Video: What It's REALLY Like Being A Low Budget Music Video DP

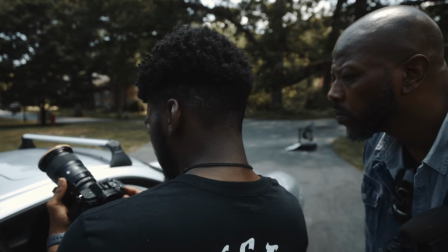[7:15]
All lens choices, equipment choices uh stabilizer choices were really all up to the director i was just solely there to shoot
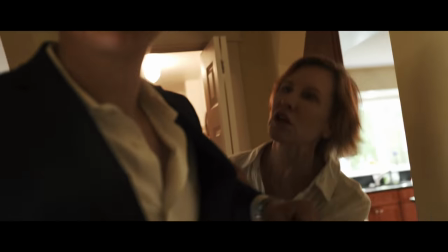[7:22]
this uh and give him what he wanted and this is kind of what i want to talk about just being a sole dp not being a director and kind of just providing
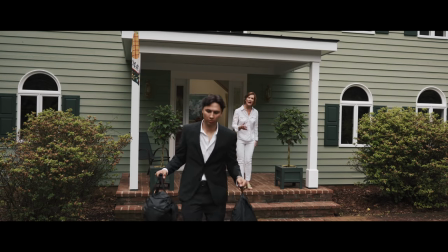[7:29]
what someone needs for a project what is it actually like uh for me it's it's 50 50 i enjoyed a lot of it because i don't really do
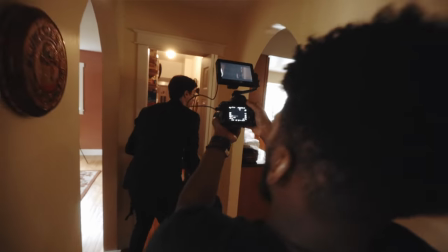[7:36]
too many like super storied technical videos so i learned a little bit about blocking and certain ways to shoot certain things.
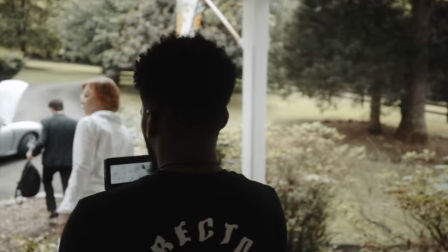[7:45]
But at the same time, like being in the music video space with certain things that I just personally wouldn't do in terms of the way something is shot.
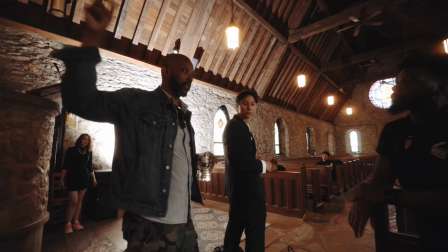[7:52]
Like typically with cinema, a lot of the times what carries you and what keeps you interested throughout the video is just like narration, dialogue, people actually talking. And I know that in a music video, it's very minimal talking, if any.
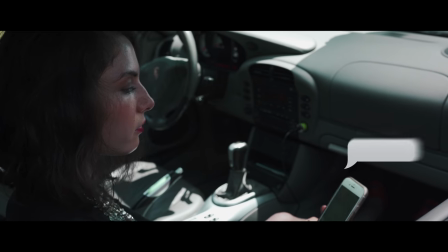[8:05]
So you kind of have to lead somebody through a story without sound, without someone physically saying a word.
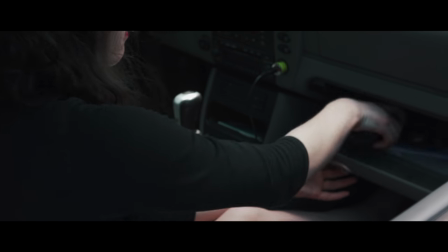[8:11]
I think the overall movement within a music video your shot can tell a lot about what's going on in the shot.
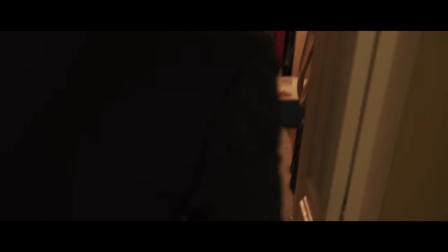[8:15]
Like with the first couple of scenes that we shot in the interior, like those two were arguing and the fact that we shot that handheld in Rocky kinda help intensify and help the viewer really know that all right,
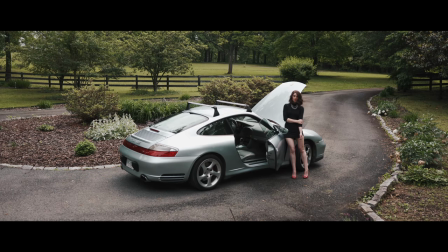[8:24]
they're having a confrontational moment here. Whereas with some of the tripod shots, if you don't have dialogue, it's kinda hard for you to feel the feeling of what's going on in certain shots.
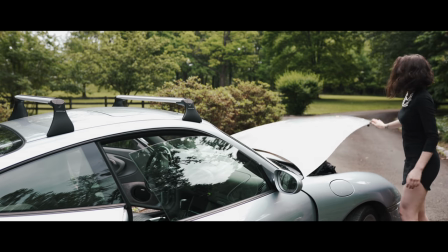[8:32]
So for me, I like movement, like not random movement. Obviously you want movement that's motivated, but for the majority of the shots that I do for music videos, I just like to add movement because just having a still shot with music just isn't that interesting most of the time so if you're going to be in a dp work you got to release
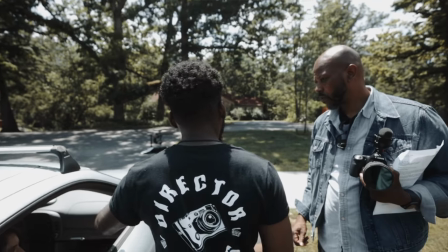[8:45]
yourself from the project one you got to be good at taking direction and you also have to be cool with not having what you would do for a project be present into the actual project so there it is guys i just wanted to let you guys know from my perspective what it's like being a dp for a music video project make sure you guys check out the music video like i said this isn't my sole project this is the
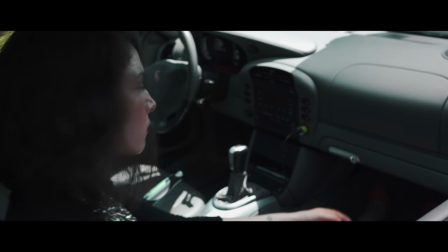[9:04]
work of director ty cooper i'm just there doing the cinematography and doing the dp work let me know what you guys thought about the video let
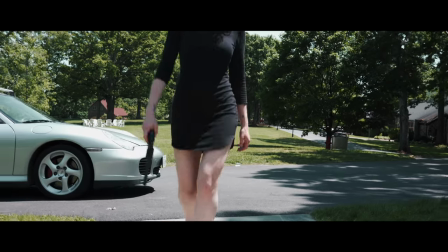[9:10]
me know what you guys loved about it certain things that you didn't like about it certain things that you would do different uh make sure you guys drop a comment in the comment section regardless for an opportunity to be featured at the end of my next video let's get into some questions from my last video before we get about it here all right so first comment comes in from royal z production he says man make a video on where to start with passive income as a freelance filmmaker love your content bro appreciate you man make sure you guys check out his channel as well he got some really dope music video stuff coming out lots of tutorials lots of bts and stuff like that check out the homie man and I checked out his channel, it's really dope. But if you guys would like a video on passive income as a filmmaker, music video director, just overall videographer, let me know down in the comments. I'll try to make that one of my next uploads, so. The next comment is from Jonathan Rivera, and they say, love your videos, bro. They've helped me so much. Keep up the great content. Now there was a lot of comments like this. This was a really engaging video. I'll drop a couple like right here of other people who gave comments within the same realm as that one. I just wanna let you guys know that i appreciate the comments although i can't get to every single one of you guys comments i do appreciate you guys for dropping them um yeah man really do appreciate it the next comment is from alexander fresco music they say on average how long does it take you to edit music videos or vlogs love your videos man this is an interesting question because music video concepts and overall like plots are different some are very easy some are very complex they take a lot more editing time but i would say on average i can realistically lock out a simple music video in a couple hours like as long as i'm sitting there and i'm focused and i have everything organized with my footage and my b-roll it's really a simple task it's just me sitting down and tackling it and turning my phone to airplane mode and not getting on twitter or instagram honestly i would say anywhere from like four to five hours with color grade effects export everything included five hours at maximum on a simple music video edit but for my vlogs man my vlogs have honestly just been getting longer and longer and longer with the different things that I'm doing. I'm going in and I'm trying to like color correct every single clip and then I got to get the audio right then I got to get the like the music transitions together.